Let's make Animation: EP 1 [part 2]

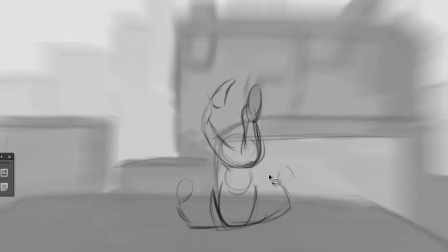(12:51)
I just turn down the opacity so I can still see it, just to keep my proportions kind of in the same ballpark. You don't want your character to suddenly grow or shrink.
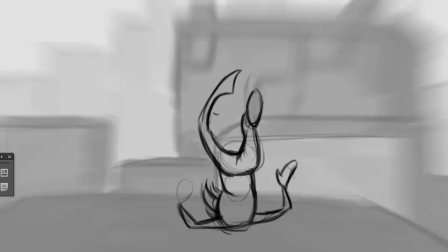(13:11)
And don't be afraid to break joints when you're drawing. You can see in this leg, I'm completely breaking the knee and ankle.
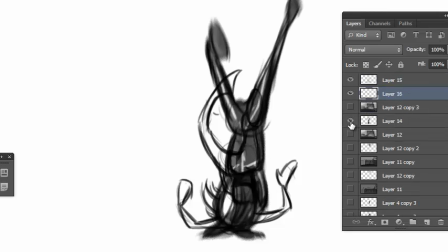(13:19)
But when you step through the layer comps, it flows very nicely as a fluid motion.
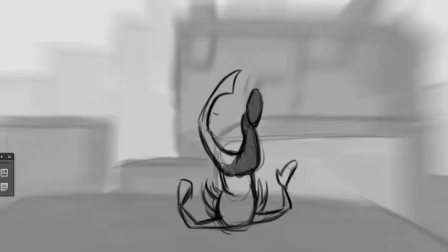(13:26)
I come from a traditional animation background, and breaking joints is a valuable tool to slow your animation down and to make fast actions read well.
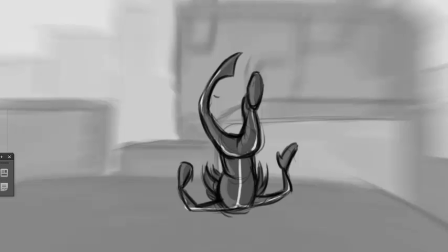(13:41)
There's always a danger when you're animating that you're getting strobing in fast actions.
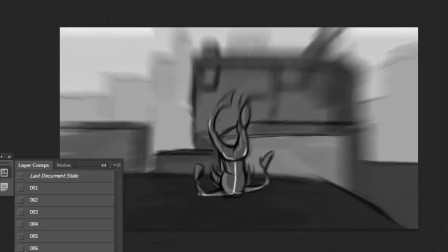(13:48)
Now, in traditional animation, we generally draw in twos, which amounts to 12 frames per second.
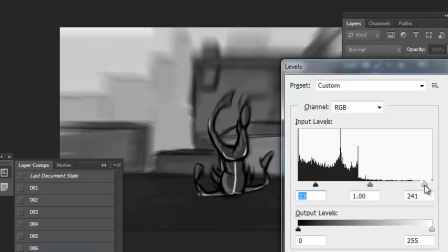(13:56)
And if it's a fast motion, we draw it in 24 frames a second.
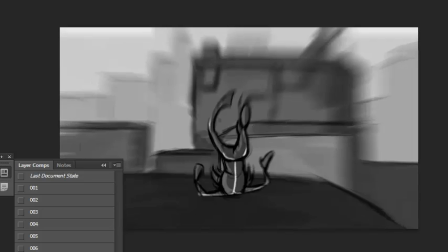(14:01)
But sometimes even 24 frames a second isn't enough. And breaking joints is a very, very good tool.
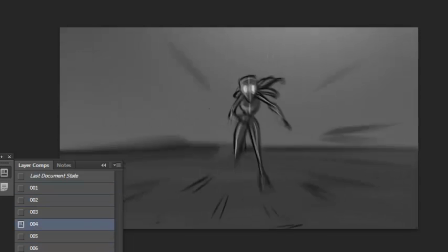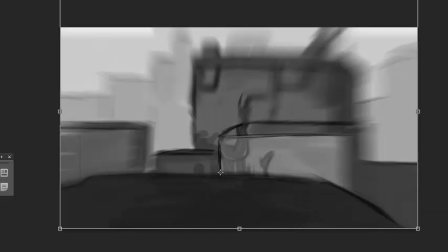(14:14)
Yeah, that's flowing much better. Shrinking it down again.
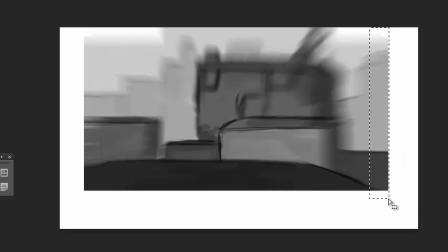(14:23)
Now I want to change the perspective a bit, so I'm actually compressing that platform
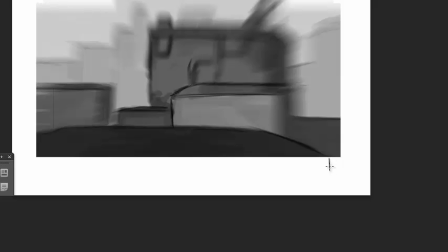(14:32)
and extending the set again. No, I'm going to draw it from scratch.
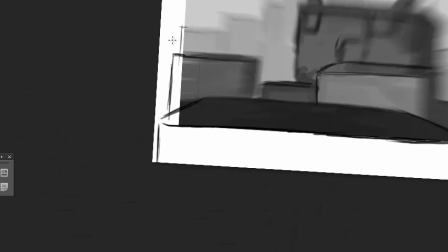(14:41)
Sometimes transform can only get you so far, and then you have to redraw it.
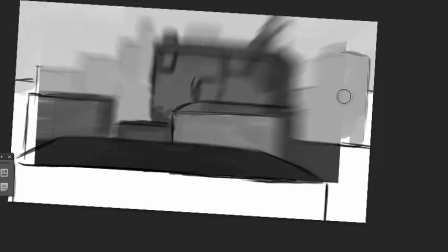(14:48)
And just color picking and shading those objects.
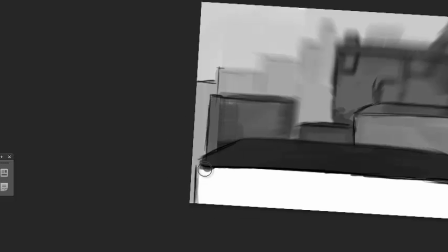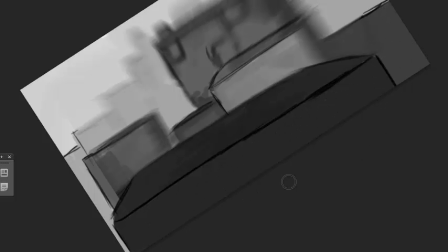(15:01)
It's sometimes also nice, what I've found there is to turn off the transfer,
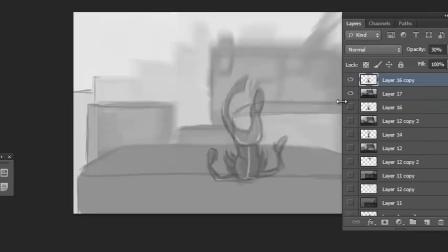(15:07)
your pen pressure transfer for the opacity, and just have one shade.
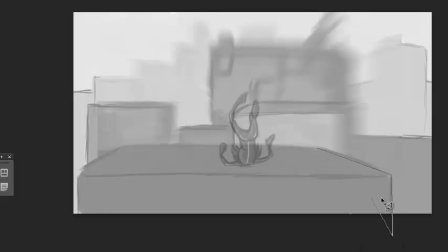(15:13)
Sometimes you want the hard and soft of the pen pressure,
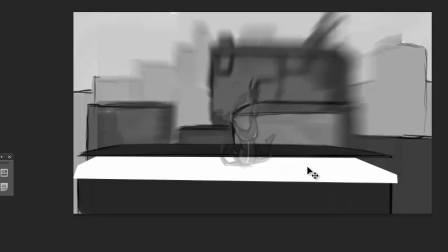(15:19)
but for shading we don't really mind this because it's only a flat shade.
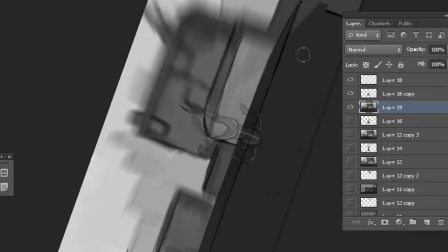(15:26)
there I'm seeing that the perspective of that platform is
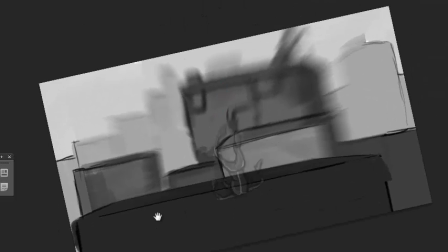(15:31)
it's not right, and I've changed it again.
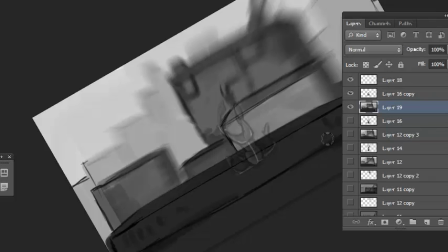(15:37)
And even though I'm not touching on the objects at the back, I'm just changing the platform in front.
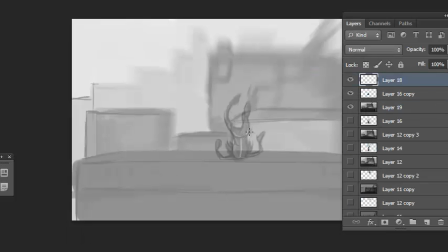(15:43)
You immediately get that sense that the camera is moving down.
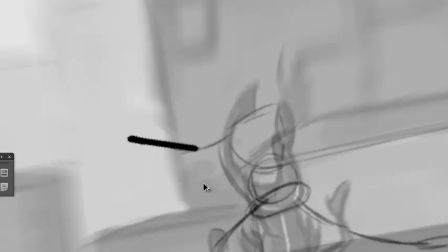(15:52)
Something that's working in our advantage is that objects closer to the camera move a lot faster than objects far away.
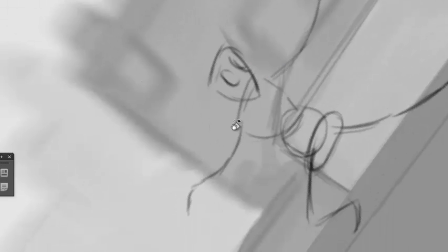(16:01)
So if an object like a moon or something that is very far away might not move at all,
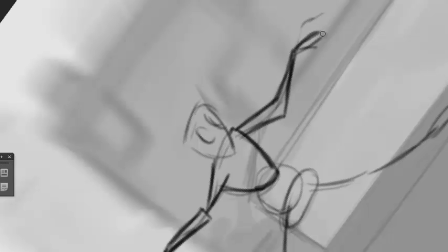(16:10)
whereas objects in the foreground will move very fast.
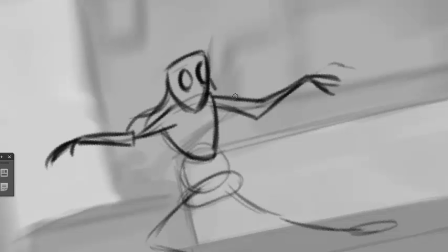(16:15)
So it's a neat trick that we can get away with.
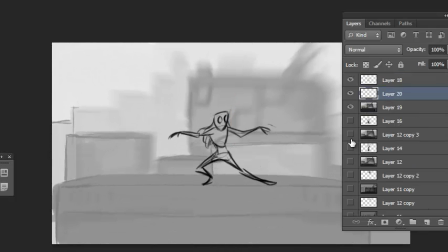(16:24)
And even this is kind of a weird pose. If this was an illustration, it would be a really, really funny pose to draw.
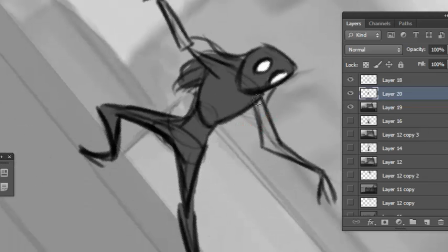(16:34)
But for storyboards or animatics, something that flows through, you hardly notice that pose.
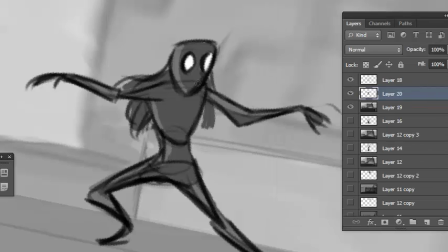(16:43)
It just goes through very, very quickly. Okay, it looks like my time is up again.
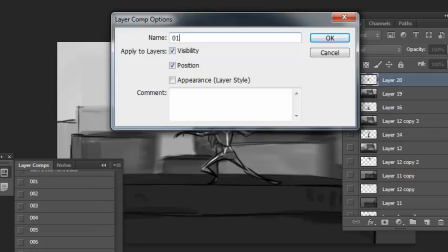(16:52)
Please leave your comments. I'd appreciate your input. Also, like and subscribe to this channel.
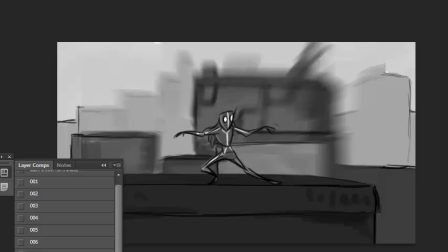(16:59)
It'll help me out a lot.